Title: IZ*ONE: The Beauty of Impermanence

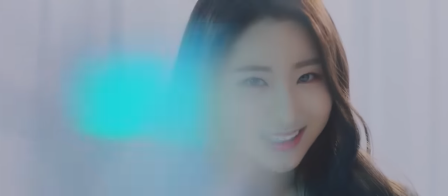770s
Just a few months later, izone would return with their first comeback, Hard Eyes, and subsequent lead track, Violeta.
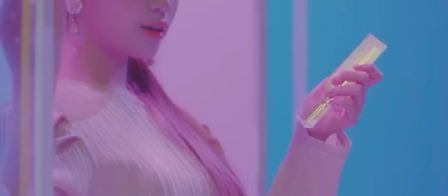776s
If their debut established their concept, Violeta started to tinker with it.
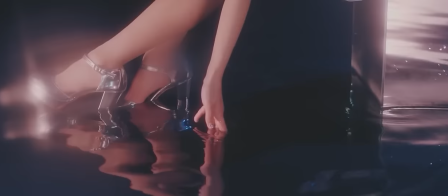781s
It continues the trend of matching a specific flower to a specific color, this time being the violet, which are scarcely present in the music video.
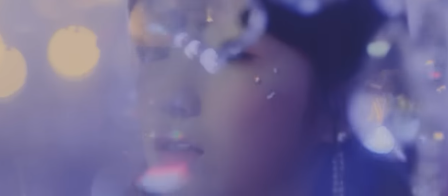788s
Just like how roses aren't always red, violets are not always blue. They can also be white and even yellow.
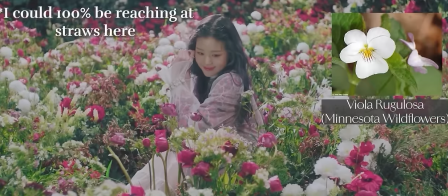794s
In the opening shot, we see Wonyoung sitting in a field of flowers, and it's hard to tell, but I believe there are actually some white violets scattered around.
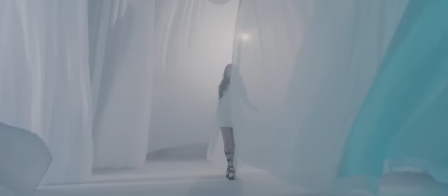802s
The music video incorporates various tints of blues and purples, including Wonyoung's hair.
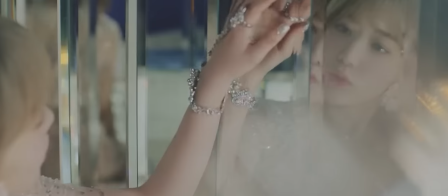807s
There's also a very prominent focus on reflective materials, such as jewels or glass.
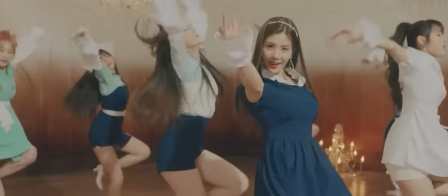812s
This is echoed in the chorus, with wind chime-like synths that feel like beams of light darting throughout the melody.
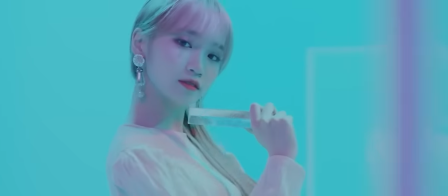818s
The members are adorned with shinier outfits and wear crystalline earrings.
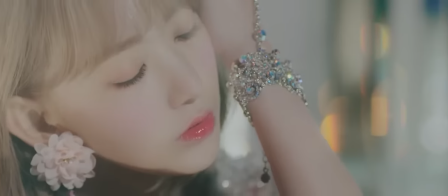822s
If Vie En Rose followed a more subtle, matte dynamic with its presentation, Violeta is lustrous and profound.
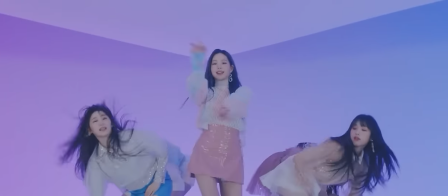828s
It is a juxtaposition to the debut that I don't see many cover. Violeta is vastly different in presentation, but also incredibly similar with its concept.
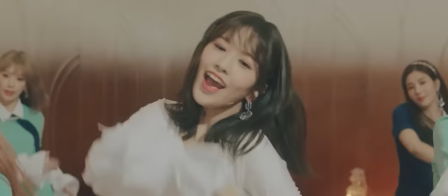837s
They almost act as two sides of the same coin.
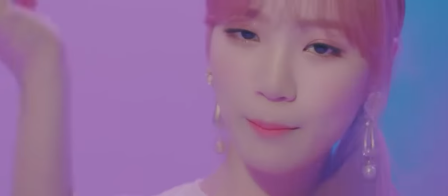840s
I like how the music video incorporates the previous hues we saw in Vie En Rose into some of the individual scenes,
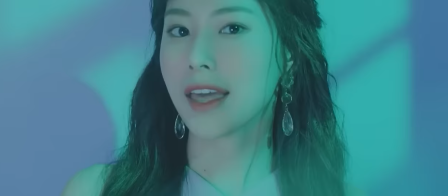847s
like during some of Hyewon's shots, where a lighter pink blends with a soft blue to create a violet effect,
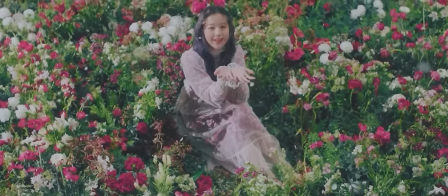853s
almost as if Vie En Rose and Violeta are coming together to create a bigger picture.
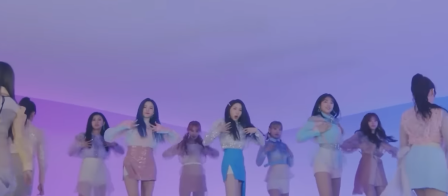858s
There are still some lingering, staring shots from the previous music video, but this time around they are a little better at not directly piercing my soul.
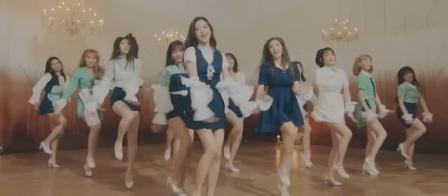867s
The choreo shots are more elaborate. We see them dance in an open ballroom and illuminated backdrops.
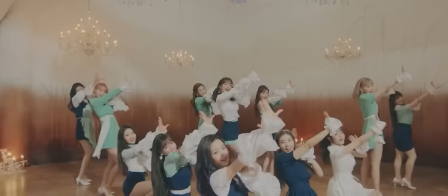872s
There's a water dance sequence, and the only light shining in the back is a deep violet. There's also this one shot I'll geek over as a cinematography lover, and that's the scene where Sakura wakes up,
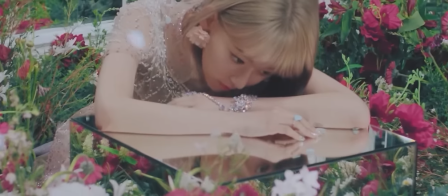883s
and the field of flowers present earlier in Won Young's shots are now transferred into the room full of crystal mirrors.
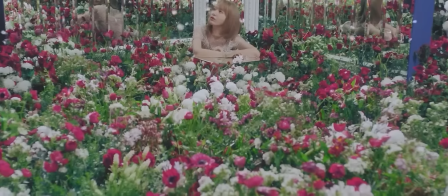889s
The flowers cover the entire floor and even extend into the walls as petals fall from the ceiling.
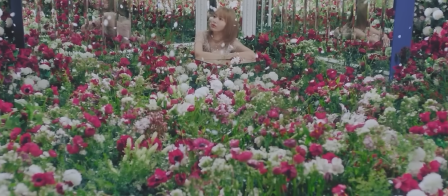895s
Those are all real flowers, or at least tangible objects. You can tell by the reflection of the flowers from the mirrors situated behind Sakura. If they weren't, that effect would be excruciatingly hard to pull off. Or they did actually pull it off, and the CGI flowers look incredibly realistic.
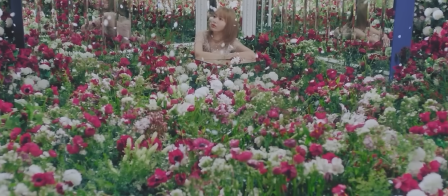911s
Nonetheless, the shot is absolutely gorgeous, and I love how the team used the mirrors to expand the flower field in the shot, giving what in reality is a small area a much larger feel.
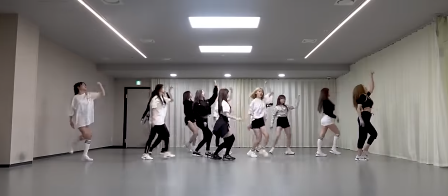923s
Now let's talk about formations, because yes, izone got even better at formations in their first comeback.
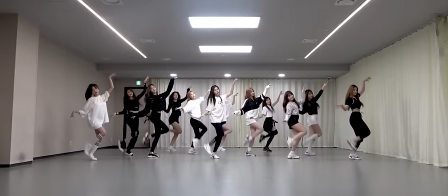930s
The hand movements returned from their debut, utilizing wavy motions in order to sell the lighter feel of the individual verse sections.
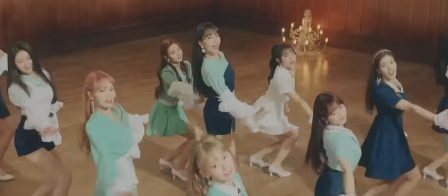937s
My favorite formation is during the second chorus where Sakura leads and the members fan out into a widened V, whilst slowly spreading out and raising their arms.
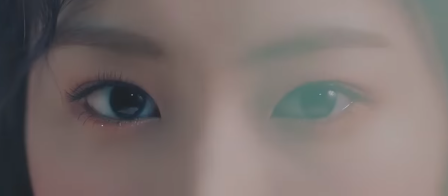945s
One thing I've noticed that izone love to do in their choreos is utilize the change in elevation with their members, and having 12 helped pull it off.
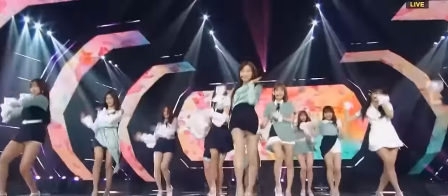953s
Occasionally, a set number of members would kneel down while performing a move, while the other set would perform the same move but standing.
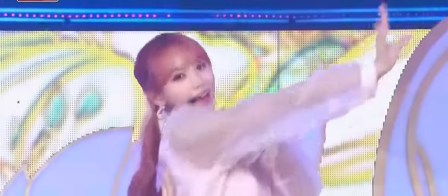959s
This similar concept is applied in other parts of the song.
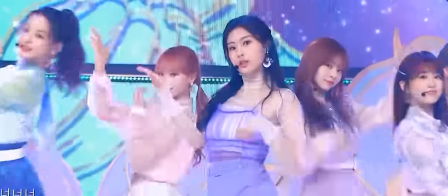963s
The members would all perform the same movements, but one set would move towards the back and the other towards the front during the pre-chorus.
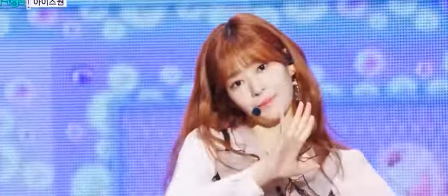970s
Or when the front five members would lower to the floor while performing the signature arm movement during the first chorus.
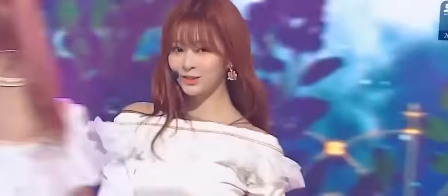976s
The reason we don't see a lot of that in choreos from girl groups anymore is the recent girl groups just don't have enough members. izone's size
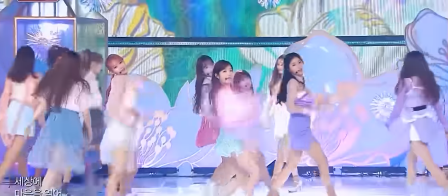983s
allowed for them to be creative with their choreographies and paint that picture that I described when talking about La Vie en Rose.
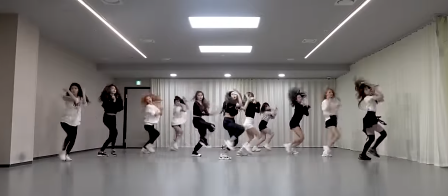989s
Moving on from the choreography, what is the actual song like?
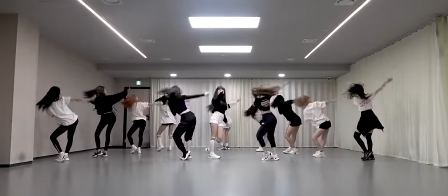993s
Violeta both takes cues from La Vie en Rose but also experiments with the established concept.
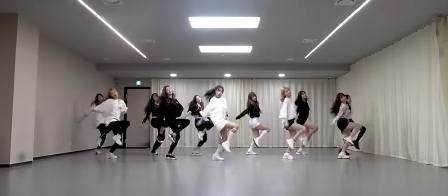998s
For example, throughout many of the various verse sections, a plucked synth chord can be heard following the rhythmic snaps.
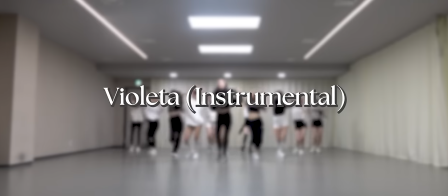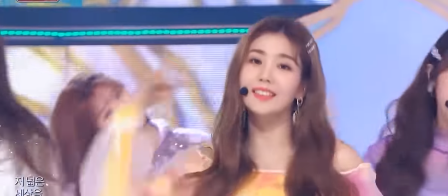1013s
This reminded me of the strings that drove the chorus of La Vie en Rose.